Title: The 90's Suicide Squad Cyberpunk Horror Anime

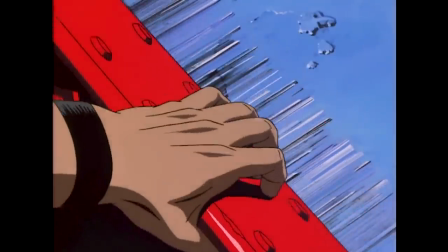Such as this shot, where the scrape marks on the pavement are painted onto the background to give the sliding of this beam weight,
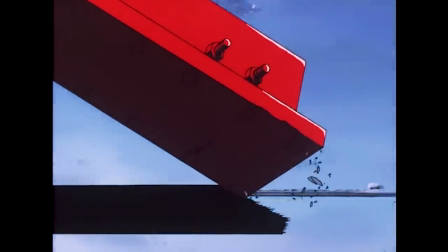which in turn makes the next moment more impactful because we believe how heavy this is intended to be.
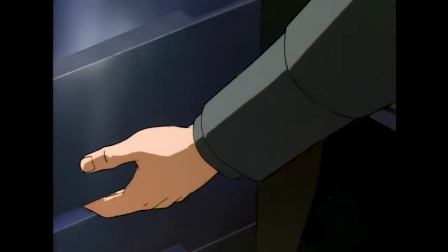This drawer that is only seen once could have just had the gun in it and nobody would have thought anything about it,
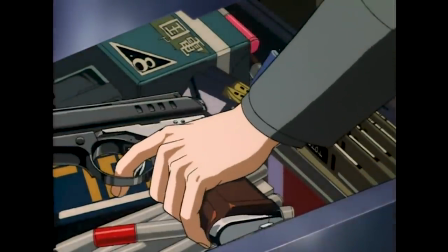but the time was really taken to make it look realistic as if it belonged to a world that was lived in.
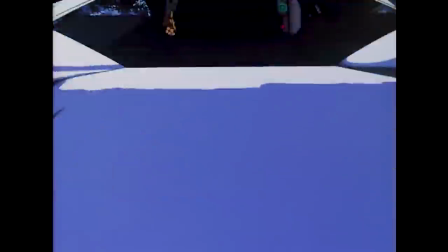The mechanics of cars are intricately modeled and little lens flares of light when the vehicles spring into motion really give a sense of weight and life to the designs.
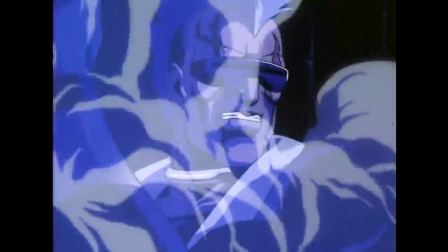The smoke when explosives detonate or bullets hit. The complex wiring of machinery.
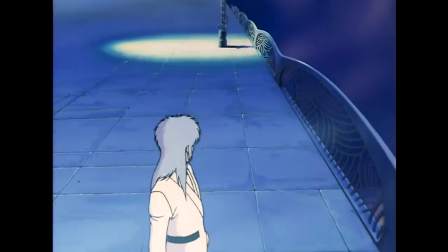The flying bits of shrapnel and concrete in battles. The small way that a character will turn to indicate a complex emotion.
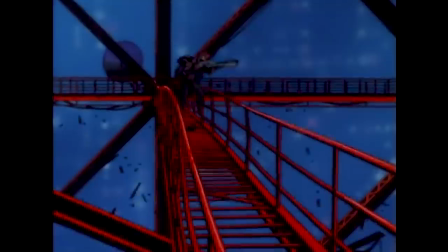All add to the life of this world in impressive ways.
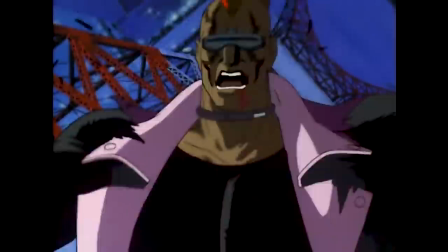One of the things that I also love about this is how in style with the cyberpunk look the dialogue is.
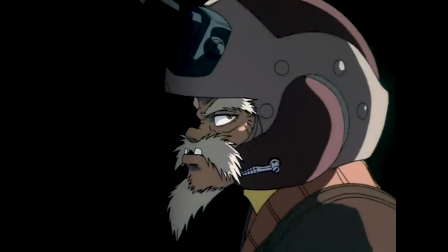And what I mean by that is that every other word out of the characters mouth is some form of edgy use of a swear.
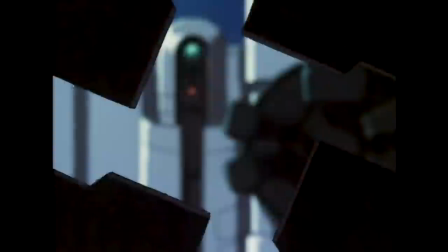Which in other circumstances might bother me, but here is one of those great instances where the way that a character speaks is really indicative of the setting that surrounds them.
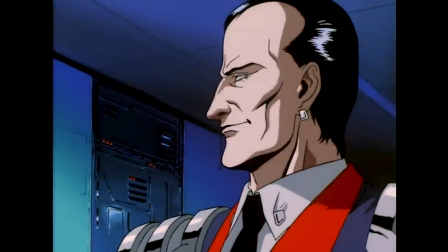The accents that are decided upon for the English dub are occasionally questionable.
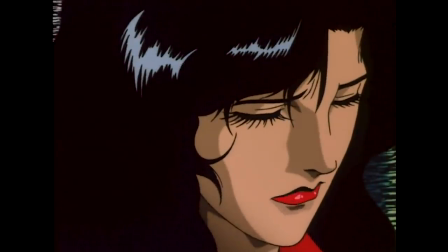But overall there was at least a distinctive tone here that was a deliberate decision and I love how it reflects the world around them.
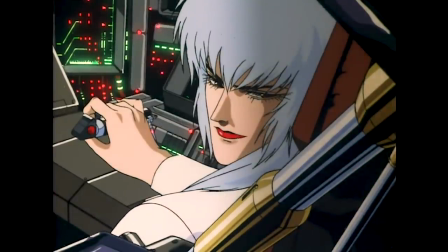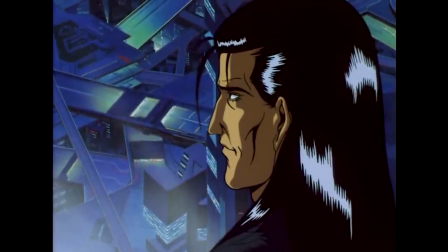The real tragic thing about it all, as I've already said, is that it was only three episodes long.
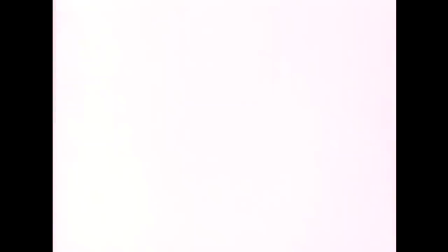We don't have time to breathe here.
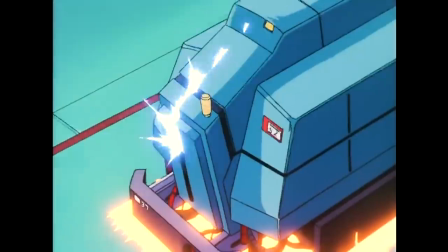We don't really have time to get to know these people, other than the things that we can glean from looking at them and their surroundings and their decisions under pressure.
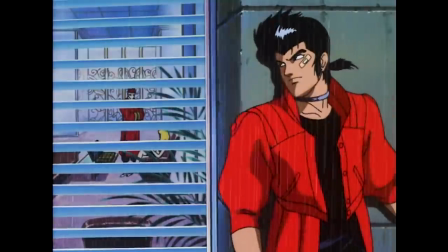There's a lot of ground that has to be covered in a short amount of time, and as a result, there aren't really introductory scenes to let us meet our cast.
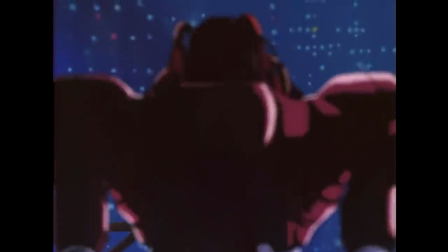We are thrown into situations with half the necessary information to understand what is happening and told to have fun,
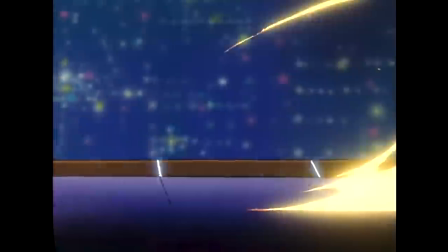which understandably could be frustrating for some, but also makes it feel like other great works of cyberpunk fiction.
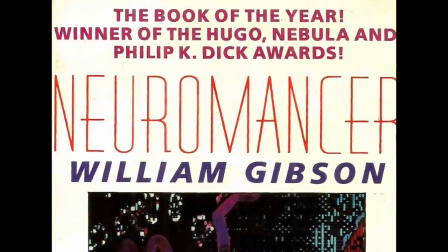For instance, in my opinion, Neuromancer has a similar style.
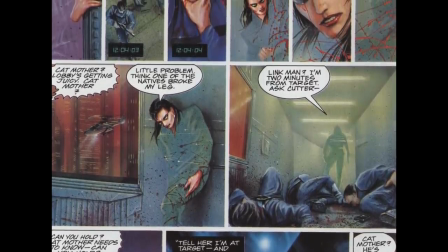It just starts, gives little explanation of itself as to what or why this is happening and tells you to just enjoy the ride.
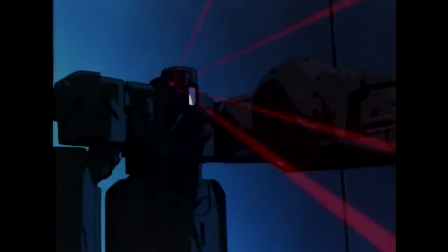But in relation to this, I think if it had been longer, we could have had something here that was still talked about fondly as a classic today.
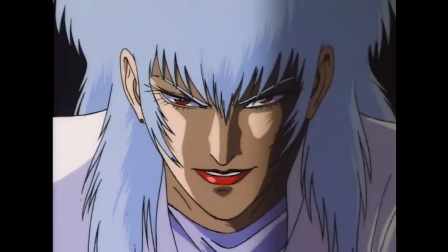If we had had a bebop-style 25 episodes or so to really deep dive into this world and explore the minutia of it, I think it would have even been better.
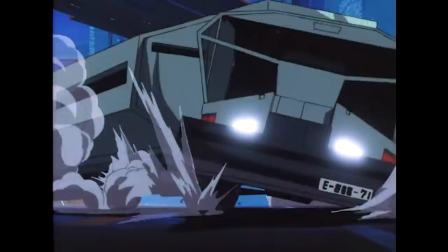Because the groundwork is laid in these first three episodes to make something really special and then nothing else was ever done with it again.
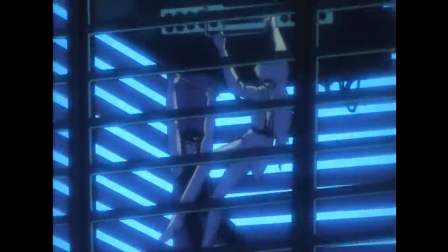And if they tried to bring it back today and make more of it with a reboot, I feel as if the risk would be high that things would ring hollow,
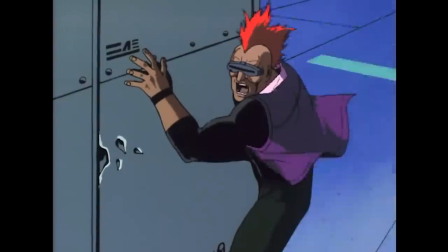coming from a perspective that isn't deeply rooted in this time period, of the golden age of cyberpunk.
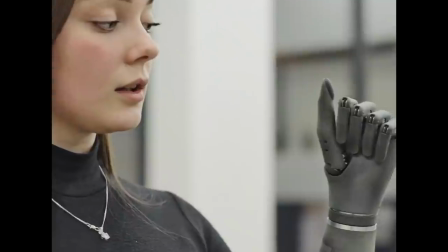But that also might not be the case. Maybe now is a better time than any to have a resurgence in cyberpunk media.
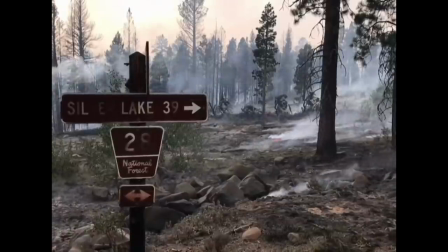A second golden age. There is plenty that could be said in this style from a culture that is facing a great ecological collapse.
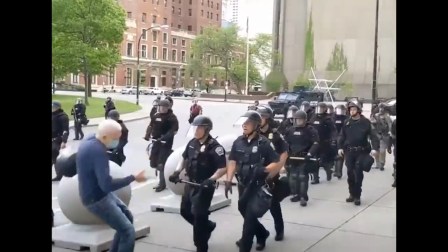A culture that has in the past few years been in the midst of dealing with the concepts of extreme police brutality and militarism.
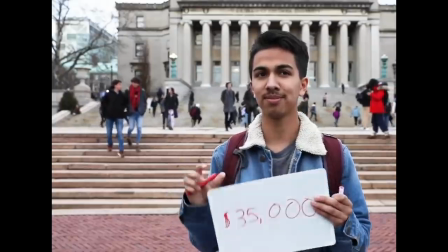The rise of far-right political extremism. A society where the average person is $90,000 in debt while also in the last year four
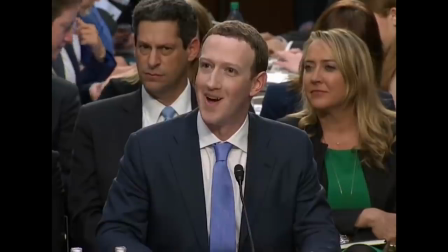men added a collective $331 billion to their already reprehensibly enormous net worth.
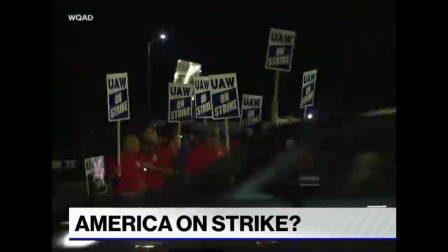A time where workers are striking en masse, arguing against inhumane treatments done against them on the part of the corporations owned by said men and their like.
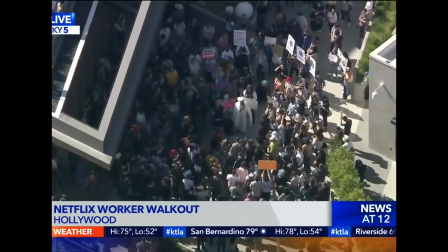In which they work for, while also at the same time demonstrating that work is the only thing that generates actual value.
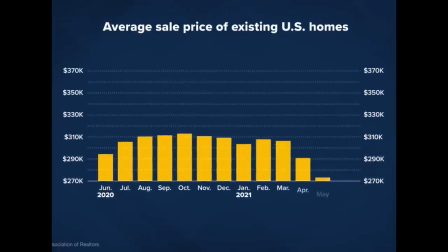A culture on the precipice of a housing crisis the likes of which has never been seen before,
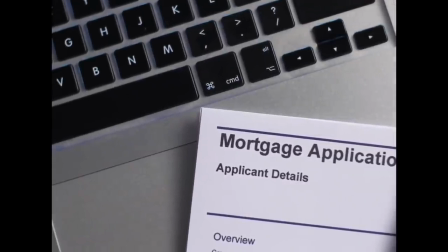where nobody owns their homes anymore and instead rents them in perpetuity from large companies that charge more than real estate offices or single landlords ever would have in the past.